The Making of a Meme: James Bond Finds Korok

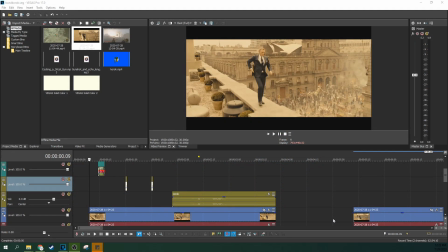12s
Hey, it's Adam with Tech Dive AV Club and we're in Vegas Pro 17 and I wanted to talk about this little meme I made.
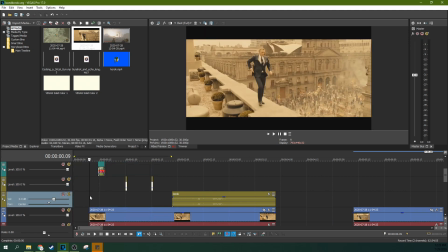17s
So it got a lot of attention on the Zelda subreddit because it's a lot of fun and somebody else had this idea I just brought it to fruition and I thought it'd be a great little tutorial just to kind of give a talk about what some overlaying effects look like and how they
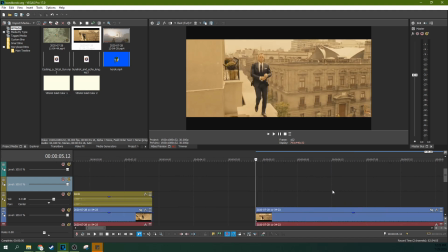30s
work. So first off, there's a little thing where James Bond is walking in the beginning of the movie.
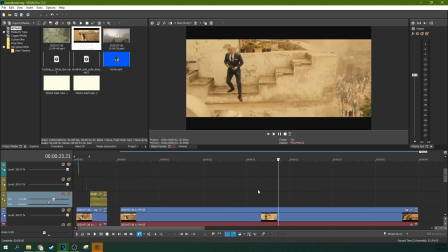37s
I've actually not seen this James Bond movie, but another Redditor pointed out that he walks by this little pinwheel,
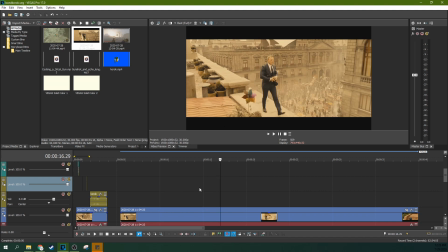43s
and this pinwheel looks just like a pinwheel in one of the games, and I thought it would be fun if a Korok popped out, which is what happens when that action happens in the game. When you walk past a little pinwheel, a Korok puzzle pops up, in this case balloons, and Link would shoot the balloons, the character in a video game, and then he would be rewarded and a Korok would pop up.
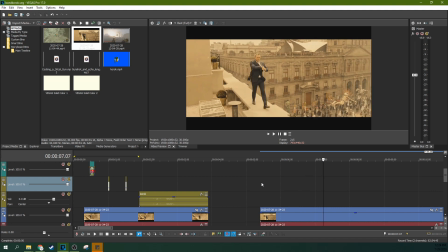62s
So for this to work, he's got to approach the scene, and there has to be a moment where
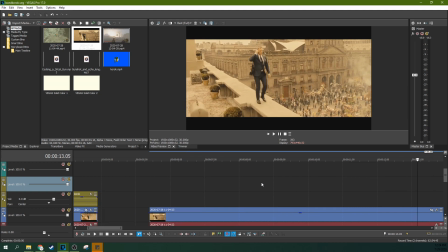67s
it seems like he finds the Korok and interacts with it in some way for it to be any fun. So to do that, there's a moment here where he's just repositioning his gun and, you know, just kind of holding it as he jumps.
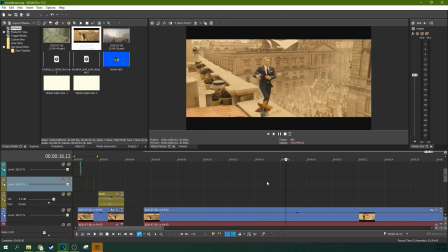80s
He's pulling it up and moving it around, and then that's when he crosses the pinwheel. So I decided that I was going to have him shoot the balloons there so the balloons would come up from off screen and then he would – there's a moment where his gun hits full inertia over there so I just kind of drew a straight line to where the balloon would be.
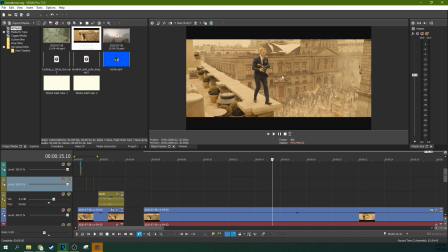101s
That straight line is an imaginary straight line to where the balloon would be in front of him through that diagonal straight line that you can kind of infer. And then there's another point where it hits its full moment of inertia about right there in mid-jump. So, here, this kind of straight line here to a balloon is where I thought another one should be.
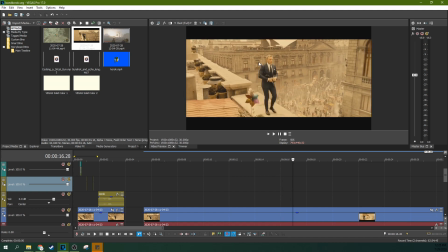121s
Then it falls straight down.
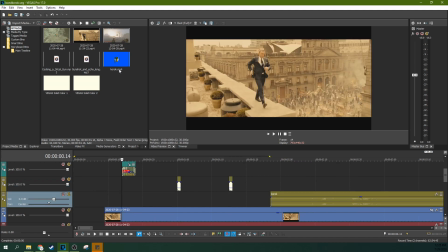123s
So here, I had to actually get a crop of the balloons.
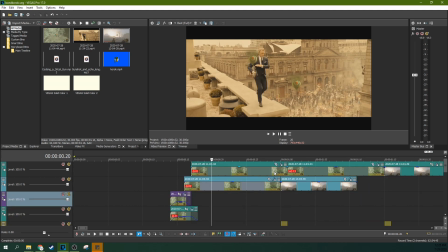131s
So that's the balloons. We'll talk about how I got them on the screen in a second. So for the balloons to appear, I actually grabbed them from just some gameplay footage on YouTube.
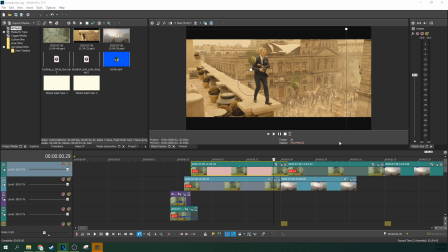139s
Again, something else I don't own because I'm a thief. and here if we take off, I can show you the different effects.
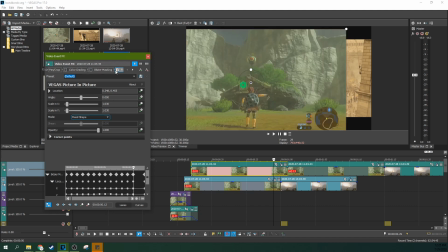147s
This is where Vegas comes in handy here. Take off the color grading, the Bezier masking, the picture in picture effect.
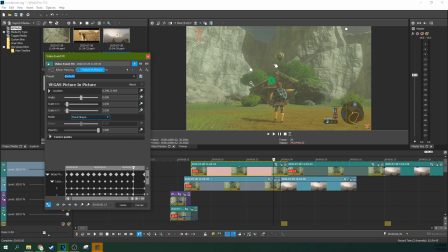154s
You really just have a screen here of a Korok balloon.
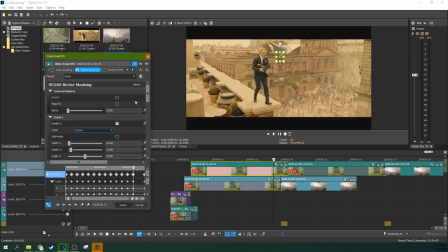160s
First off I have a mask and I have two masks on it all within the same Bezier masking effect. So if you look edit mode. This first mask is just a cutout, simple cutout. There's a whole tutorial I have on that where I just cut out around the balloon pretty close to it.
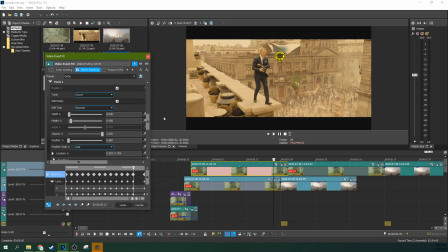177s
A touch of feather, barely any, just to kind of forgive my mistakes a little bit, but not enough to even notice the feather. And then that's the first mask. But the second mask is actually interesting because there's actually a swirling little helicopter top right there. And that's got a lot of motion blur and things, that would be a nightmare to mask.
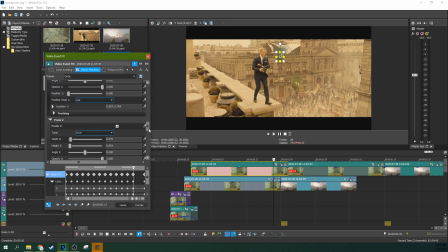196s
So really what I did was a second mask on this Bezier masking, which this mask is just an oval on top. You can see it come and go right there. And that oval is really feathered. So that way you can see through to the background, but the background is very nondescript behind it. And you can see the feathers moving.
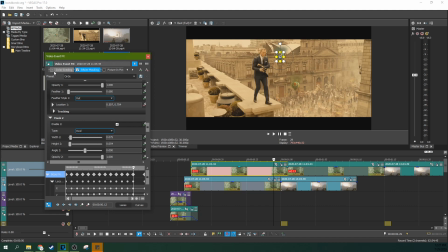215s
So that kind of blur just matches the motion blur. That's a bit of a cheat, but that's what I did. Then when I color graded it, I really just added yellow.
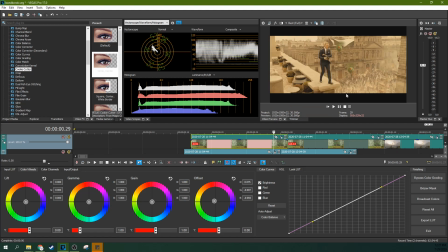223s
So if you go to the color grading panel here. This is a very yellow color graded thing. Look at those greenery plants and the dust and the stone. It's all very yellow looking. It's to make it dry and arid feeling. So this very green video game needed a bit of yellow added to it. So I just went to the offset here and very, very gently tugged it towards the yellow and orange.
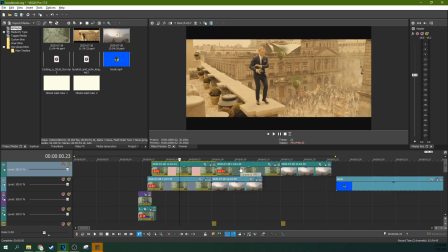243s
And it seems to fit a lot better. May could have done a better job with that. I did motion tracking on the first mask right here in this tracking.
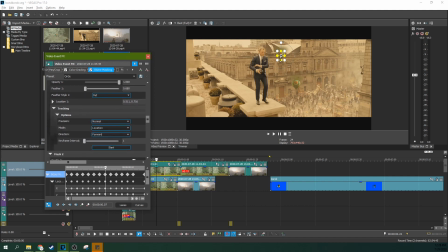251s
I just set up some basic motion tracking and started it. And Vegas did a pretty good job of just tracking the shape of the balloon as it moved around.
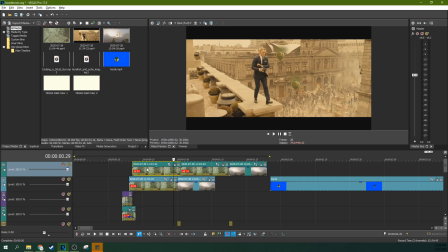258s
So as the balloon hovers, I was able to pull with its natural kind of hovering move around effect.
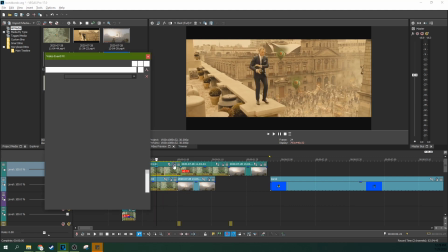264s
And it's in the wrong space right now because I also added the picture in picture effect. That's just a great way to move stuff around a frame in Vegas. It's an awesome way to do it.
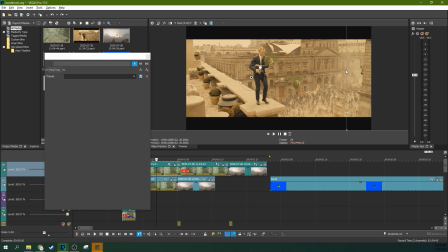274s
You just can move it, rotate it or whatever. I'm going to hit control Z and control Z again. there we go, now it's back where it's supposed to be. But the picture-in-picture effect mixed with the Bezier masking means it hovers and rotates in place where I want it to.
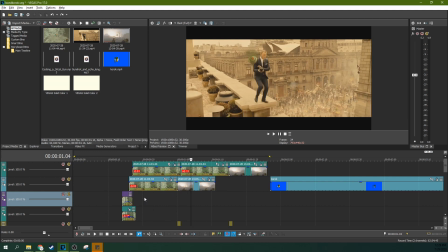287s
So now if we arrow through, we can see that they're hovering and rotating. I have two of them and I have them in the right spots that we talked about earlier and now they explode. Really, the animation that I did, masking just ends right there and then I start another mask of this right here.
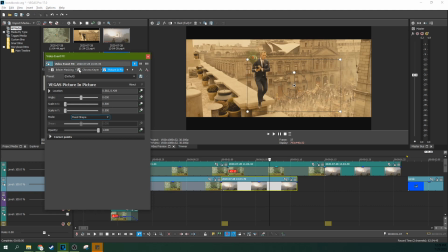303s
So if we take a look at what the explosion looks like.
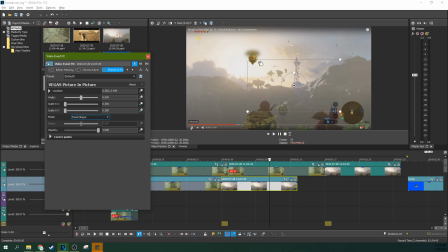308s
This is some video footage I grabbed where somebody's going around grabbing Koroks. And they do it in front of this white sky. It's got a very plain background, but there's the explosion. So I really just grabbed that explosion off YouTube real quick. And then I mask it a little bit with a faded mask.
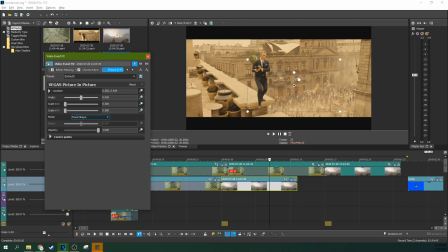328s
And then I add a chroma key to get rid of the white. And that kind of... Chroma keying white's not something you're really supposed to do because it kind of makes these little balloon pieces see-through, but that's okay. For our effect, I knew that just the essence of the balloon flipping around, the motion blur and everything, that would feel like it was popping.
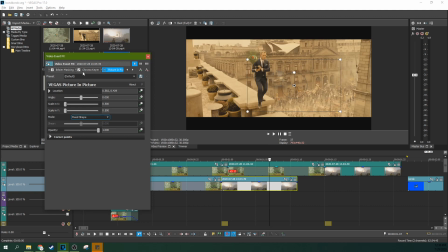345s
So I wasn't too worried about having a hard line on those balloon pieces, especially because who's to say they're not semi-transparent anyway. So I let that lean in my advantage and got chroma keyed out the white and then next to picture in picture just positions it where I want it
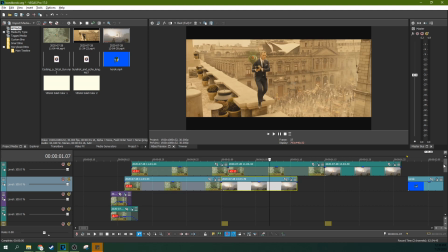359s
to go and then I just duplicated that just like I did with the balloons I duplicated it to happen as soon as the popping animation
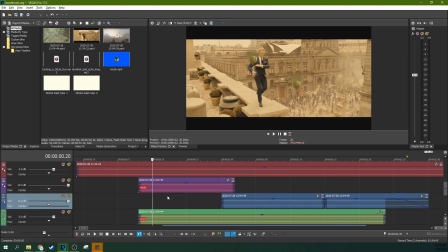366s
happened the gunshot was pretty simple it's just a gunshot sound effect added where the sound effect goes boom and it's an
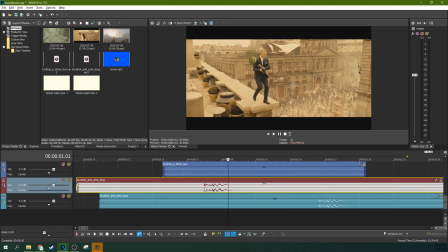374s
echoey one I grabbed this from YouTube audio library I got an echoey one because he's on a building top outside a little bit away from the camera so I felt like this kind of fit. Got that bond sound that kind of matched the subject matter here. So that sound effect actually happens like a frame sooner than it's supposed to.
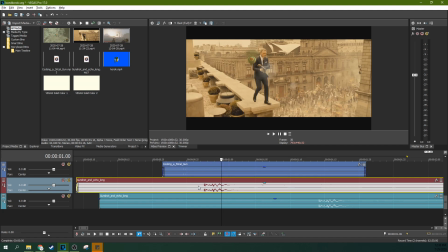391s
I really just kind of do with feeling on sound effect matching so I want it to really happen instantaneously but you hear you see what you hear and so when I kind of lead with the sound effect it cheats and it makes you feel like you expect to see what's happening.
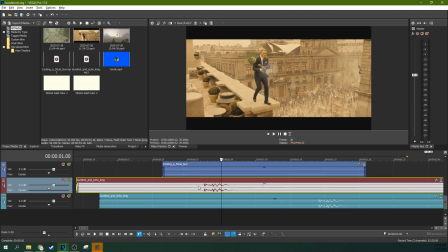408s
So this is definitely a cheat in what's going on. I really always play sound effects based more off feeling than actually where they're supposed to be in real time because I'm trying to trick you. I'm trying to trick you that he shoots the gun. So the explosion, I don't mind that it happens a little off kilter.
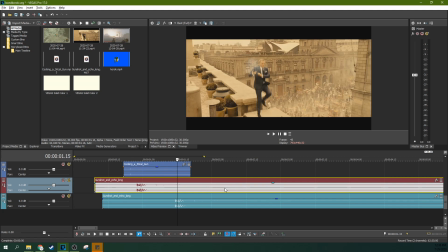425s
I just duplicated that gunshot and again matched it up to feeling. This one's a little bit more on frame, but you could argue that I could have tightened that up a little bit, but I was actually trying to rush so that's my excuse.
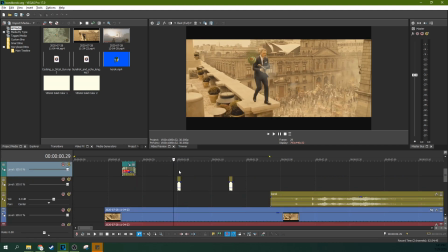438s
So right here when he shoots the gun you can also see a little bit of a muzzle blast because originally when I get rid of it I can meet that track there you can see without it there's a little bit of a shot but that's doesn't really feel like he's shooting especially because
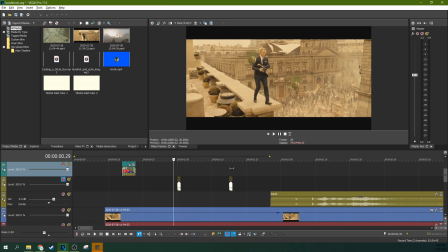454s
he's not got kickback or anything so to add some sort of a feeling that he's shooting something here I added in some white around it. So what I could have done is gone to my effects software and gotten a muzzle blast and actually mapped the muzzle blast and cone shape to it as it moved.
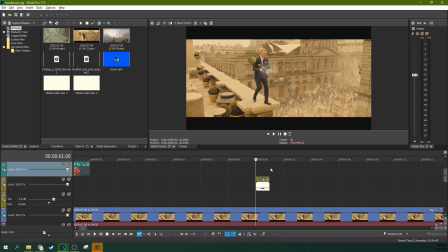472s
That would have been crazy and fun. But the reality is, it's just shot in like really bright daylight, right? So the muzzle blast actually wouldn't be pronounced. So as long as there's some sort of a flash, as if the camera exposure got challenged in this one little area for a split second, that's all your eye needs.
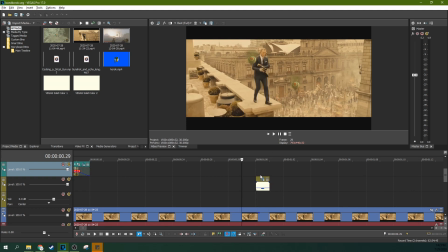489s
It's just a frame of the exposure changing in that one second.
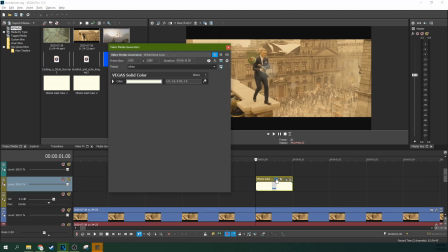492s
So the way to do that is I actually just got this white solid color media generator.
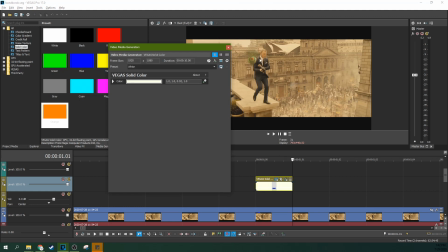499s
It's just like putting a white background and then this is just a lot of fun, simple, easy to do.